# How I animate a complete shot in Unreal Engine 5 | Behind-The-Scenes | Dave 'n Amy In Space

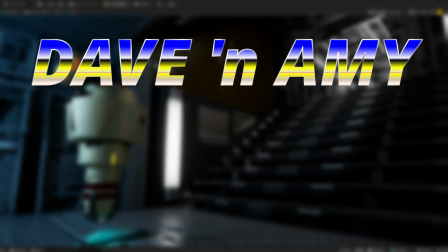Hello, my name is Chris, and I'm the creator of Dave and Amy in Space. And as the title is about to say, this is an animation time-lapse.
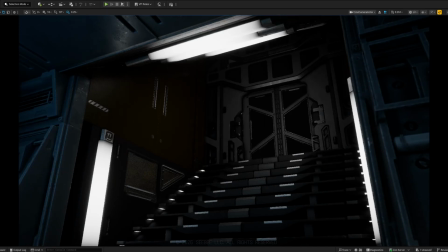So I wanted to talk through what a typical shot is for me. This one's actually pretty simple.
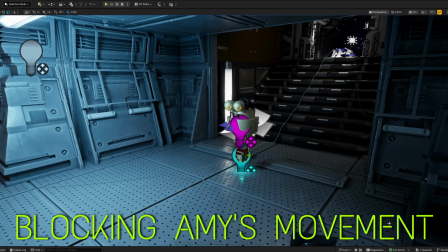It's just Dave and Amy coming down the steps, and they kind of veer off into the hallway down there.
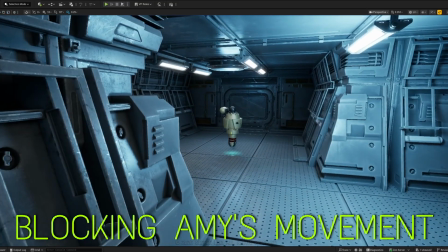I like this one because they don't go up and down stairs very often.
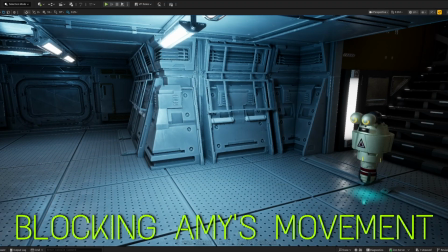Usually most of their movement is rather flat, so it seemed like a fun challenge just to have them traverse the steps in an interesting way.
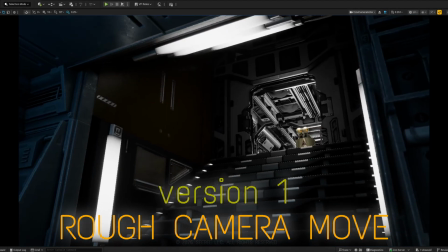So for Amy, she has a little bit of wobble as she comes down the stairs. I'll bring that out a little bit more.
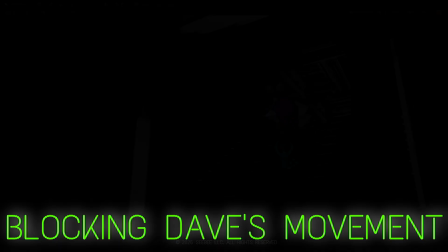At this stage, really, I'm just blocking the movements. It's really important just to kind of get a sense of what each character is doing in relation to the camera.
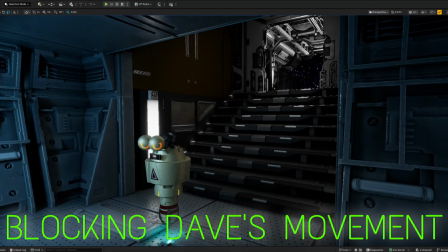So the camera, once I have a version that I like, as you'll notice earlier, I had two versions.
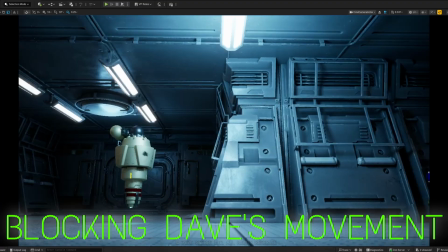The first one seemed a little bit too much. This kind of shot I really wanted to keep a little bit of distance.
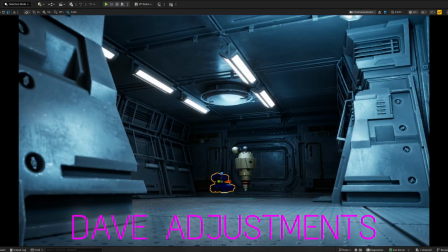It didn't need to be a close-up, it didn't need to be super dynamic, just a little bit of movement, a little bit of energy,
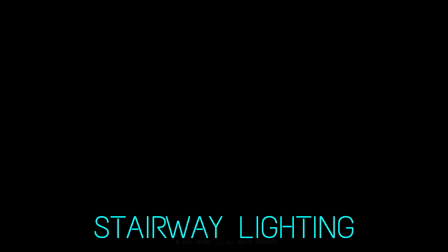but they're still interacting with the frame versus dominating it. So I go back and forth a lot.
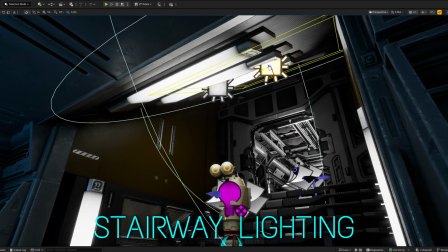So one second I'm animating and the next I'm working on lighting, for example. I do that because I'm just kind of feeling my way through these shots, and oftentimes I'll see things that bother me.
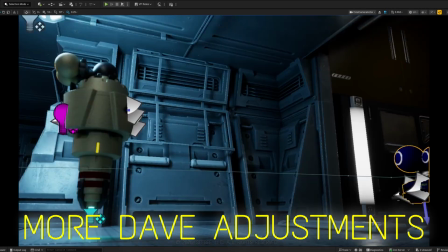In this case, it was just a little bit of the animation was kind of getting hidden by the lighting, so I added some lights.
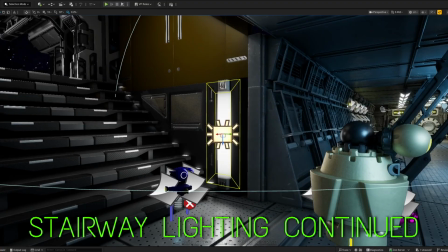You know, I was going to do it anyways, but I might as well do it now so I can just see it better. That is one of the huge perks of working in Unreal, is you can do all this in real time.
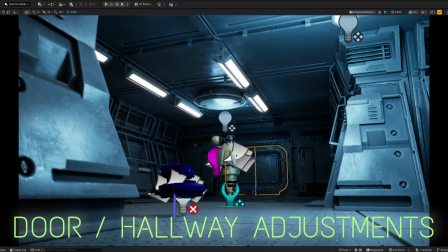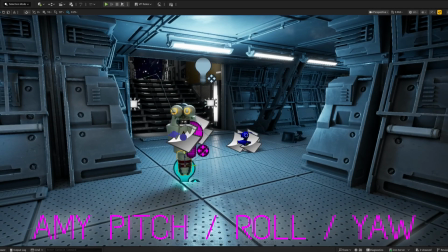Back to Amy's pitch, roll, yaw, and all of her character movement. Everything comes out of that bottom piece of her rig right there that's highlighted.
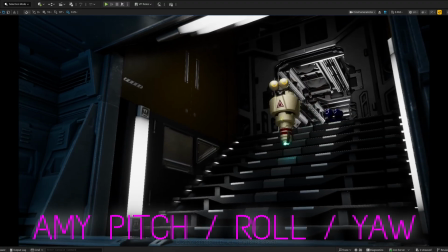Her entire skeleton is attached to that bottom piece. It just makes it really fun to animate because she always has this wobble.
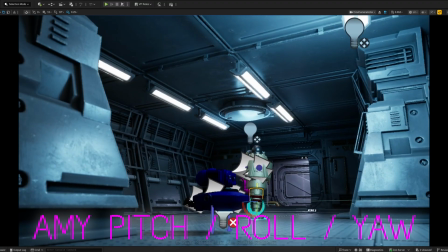She has this lean when she turns corners, this forward motion. I keep thinking of her a little bit like when a helicopter takes off.
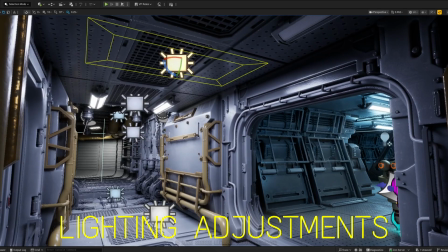Well, both of those characters have that quality when they move, but with her it's a little more pronounced just because she's so top heavy.
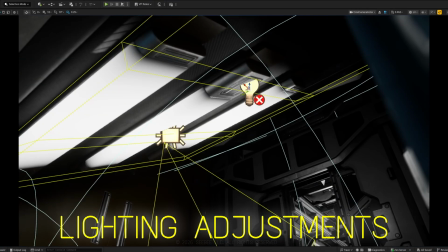When she moves her head, for example, she goes off kilter a little bit. Like, all those little details are really, really fun to work on.
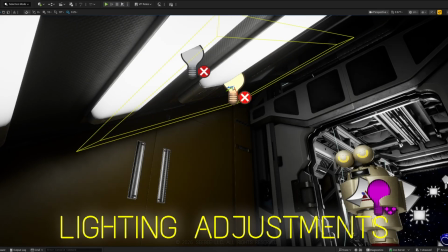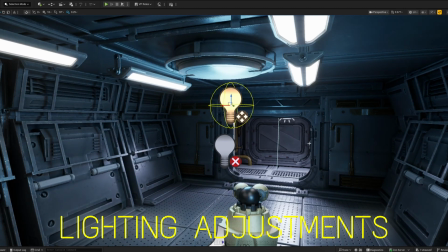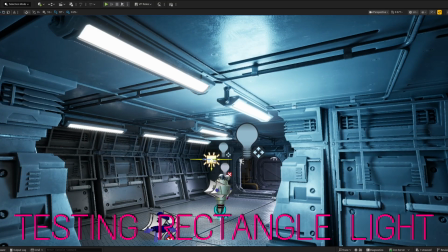Alright, so I decided in the middle of the shot that I didn't like the lighting, so I stripped out some of these point lights and basically replaced the whole hallway with fluorescent tubes.
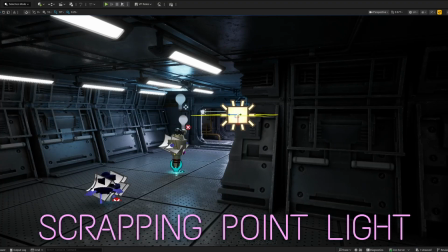It's a complete waste of resources and energy for a
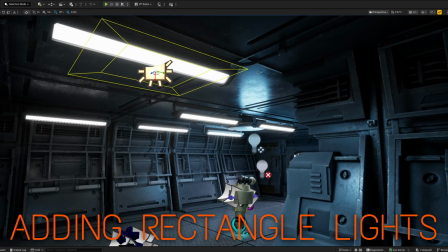long-distance space voyage to have 25 running fluorescent lights in an unused hallway, but you know what?
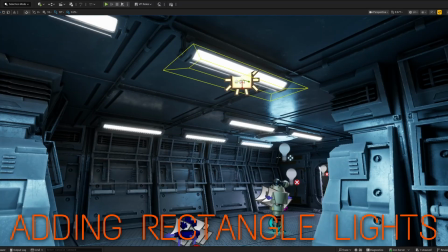In this particular storyline, that made perfect sense. So I went with it.
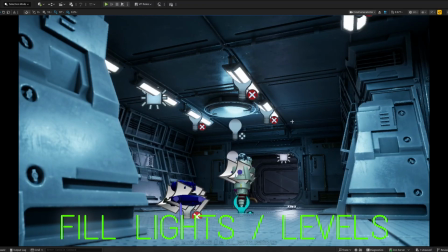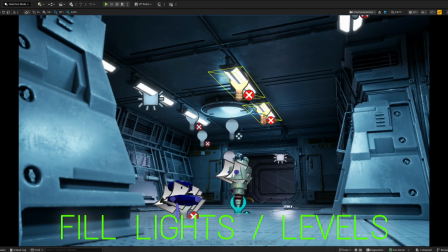One thing about lighting for me is I kind of like how the characters can just pass through lights.
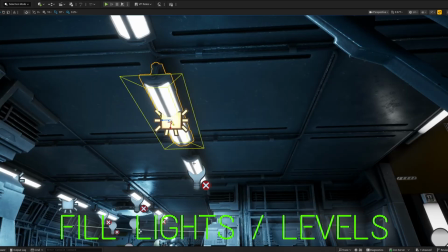Not everything is lit around them as much as it is the environment is lit, and they move through it.
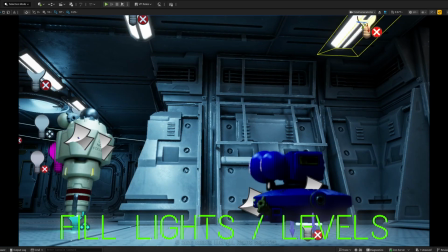And so all these lights have different levels. They all have different purposes. Sometimes it's to just provide a little bit of backlight.
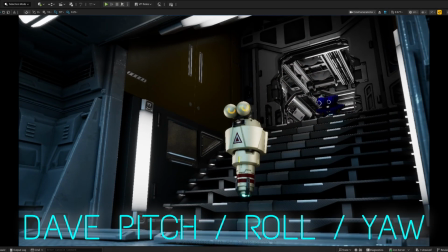Other times it's just to put a little bit of light in the corners or reduce reflection, stuff like that. So all of those lights are typically at different levels.
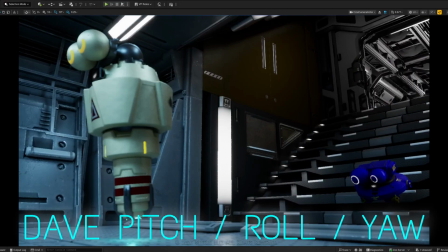To my eye, it just makes it a little bit more interesting. Like, the shot is a little bit more dynamic and feels a little bit less planned.
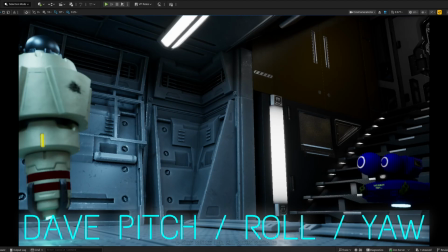I don't use storyboards, I don't use animatics, I'm just feeling my way through these shots,
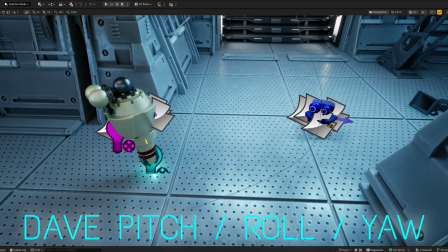and having that approach to lighting kind of brings out this weirdly naturalistic quality for a CG animated sci-fi robot comedy.
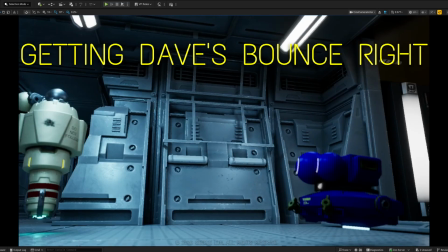Dave's bounce at the bottom of the steps there is my favorite part of this shot. To my mind, he sees those stairs and his first thought is, oh yes,
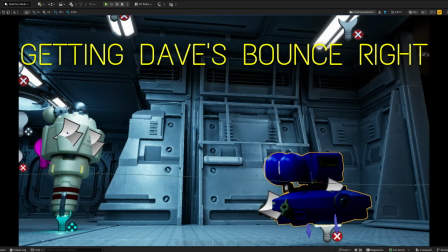it's a ride, and so he puts his hands up like he's on a roller coaster and just, goes straight down those stairs.
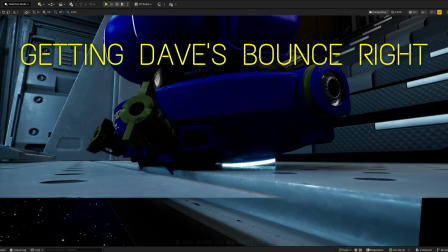I like to think that he intentionally taps off the bottom. He's perfectly capable of getting down those steps without hitting the bottom, but I think he just likes to.
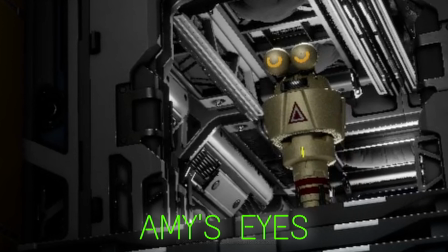Alright, so eyes. Those are the last things I do just because they have to react to all the other motion that comes before it.